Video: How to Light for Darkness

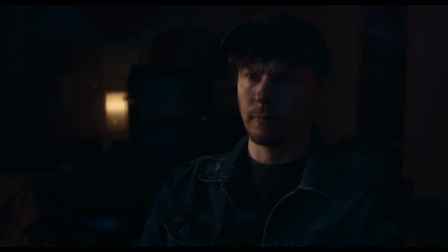[8:05]
We're much less likely to get confused about how much light we should be using in our shadows for a low-key image if we determine a contrast ratio. Here, we wanted our character looking out of the window into the garden at night.
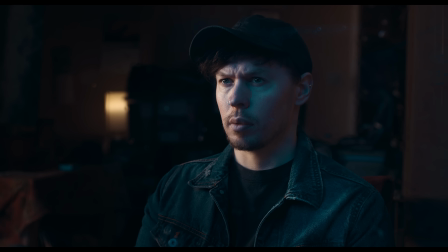[8:21]
But to start with, it looked like this. So what we'd like to do is aim for an 8:1 contrast ratio once again.
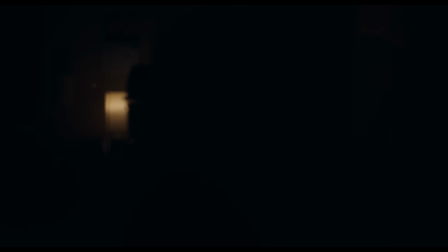[8:30]
We had a lampshade in the background, a Pavobulb 10C inside, set to around 3200 Kelvin. Second, our key.
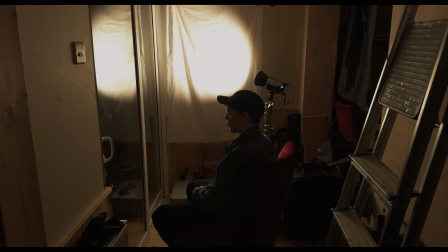[8:41]
This was an FC120C reflector dish attached, bounced into a small length of bleached muslin material,
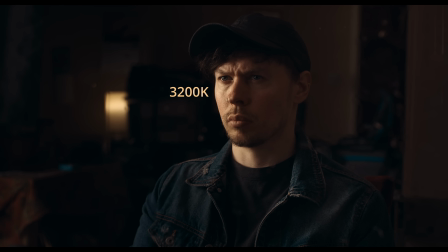[8:48]
also set to 3200 Kelvin, motivated by the background lampshade.
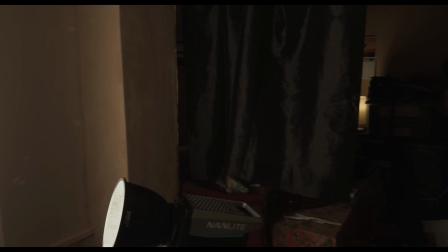[8:55]
To keep this light from affecting the background, we hung a length of dark material between the bounce and the rest of the room.
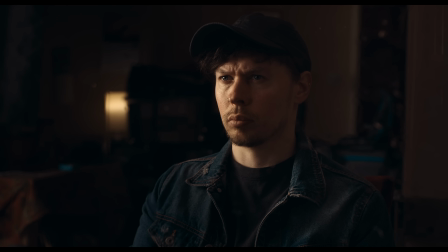[9:02]
But currently, it's not doing as much as we'd like it to, since our light is a bit too bright. And our third light, the cool nighttime sky, is also too bright.
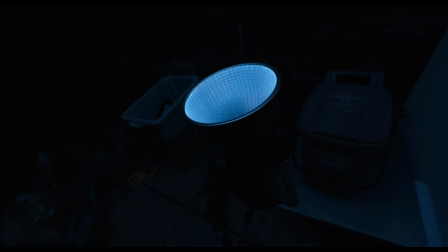[9:14]
This was another FC120C, set to a cool blue tone using the RGB mode,
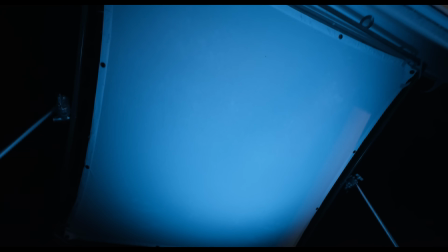[9:21]
bounced into a 6x6 frame of bleached muslin above the window.
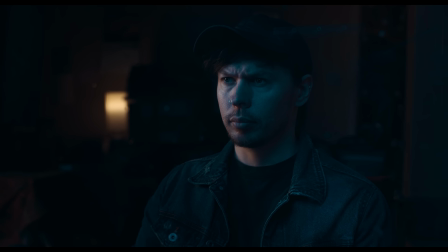[9:26]
Let's turn our key light down, and turn our fill light off. Now we have far less light spilling in the background, and the exposure level on the face is more in line with where we want it,
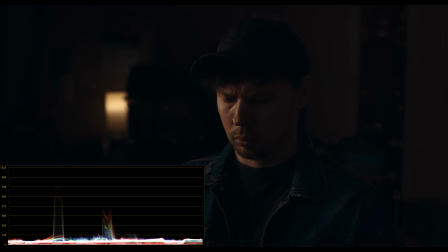[9:39]
allowing our image to consist of a much smaller percentage of highlights to shadows. So let's measure the key. T2.5. That's closest to a full stop of T2.8. Now let's turn our cool nighttime fill back on, adjust it by eye, and measure it.
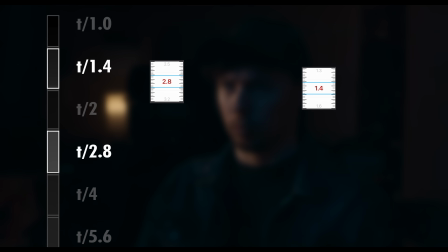[10:04]
T 1.4, a 2-stop difference, and around a 4:1 contrast ratio.
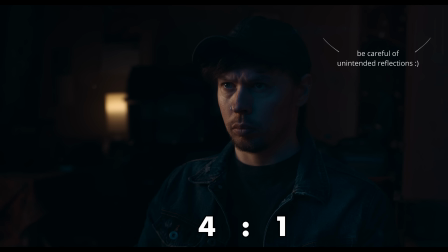[10:14]
This could easily be used for something more stylistic, but we want it to be a little more subtle here, so we'll turn down our fill a little more, and measure again. T 1.1. Close enough to T1 for us to round it down. That's a 3-stop difference, giving us about an 8:1 contrast ratio.
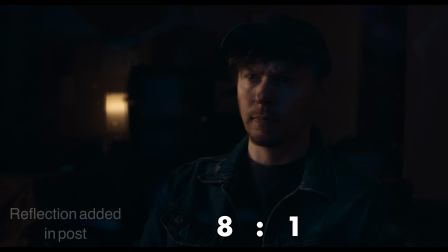[10:38]
And finally, we added a window reflection in post-production. The difference doesn't seem big on the surface.
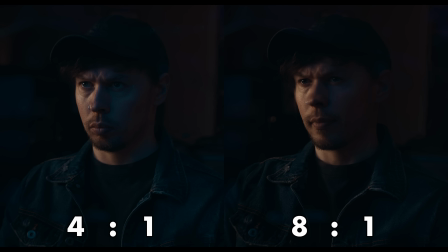[10:46]
As opposed to earlier, we're now working with more saturated colours, which are already creating a contrast of their own. So a 4:1 might be the better option depending on the intent of the image.
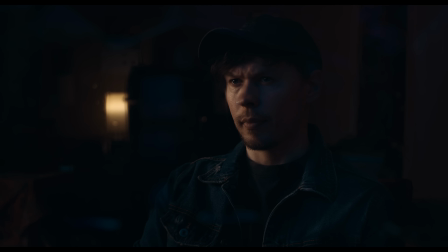[10:59]
But we'd like to keep things more subtle, to flow better into the following nighttime shot,
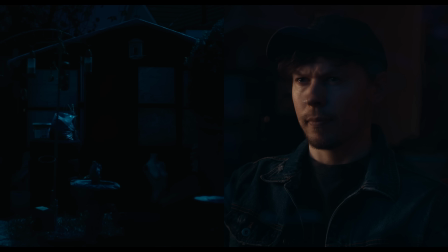[11:05]
creating a cohesive feeling of night overall. So understanding the ratios here worked in our favour.
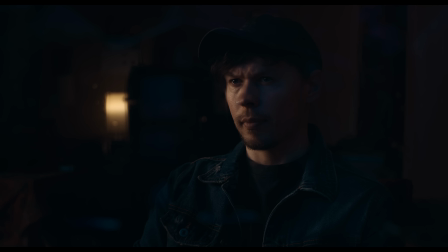[11:14]
It's worth noting that we primarily looked at the usefulness of tying together high contrast ratios in low-key scenes,
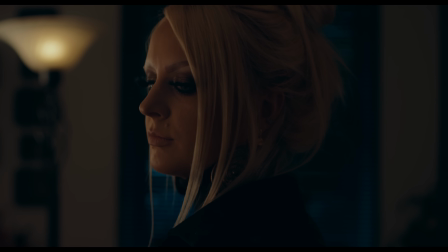[11:22]
but it's also possible to use smaller contrast ratios in low-key scenes, depending on the look and feeling you're going for in an image.
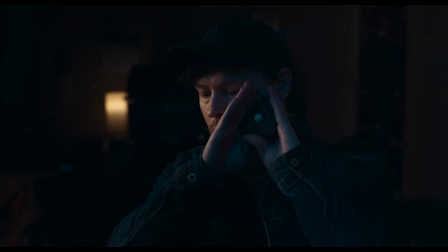[11:30]
And we don't necessarily have to measure for ratios every time we light an image,
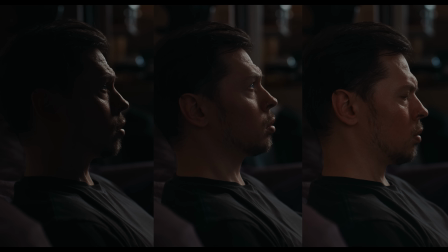[11:35]
but it could be a big help in being able to visualize the right mood for the scene, and how you expose the rest of your location,
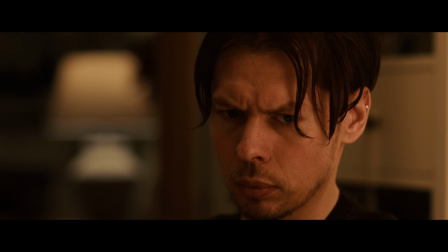[11:43]
as well as allowing you to repeat ratios across different shots within the same scene reliably, or even for reshoots.
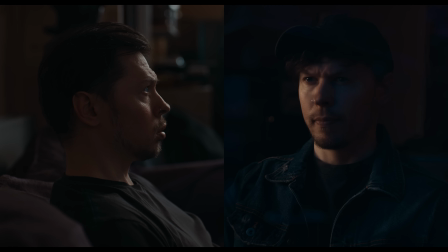[11:52]
Working with contrast ratios and low-key images are just another 2 aspects of lighting for cinema. Extended episodes of Lighting for Cinema are released early on Patreon and to YouTube members, with patrons getting extra videos and access to the Discord server.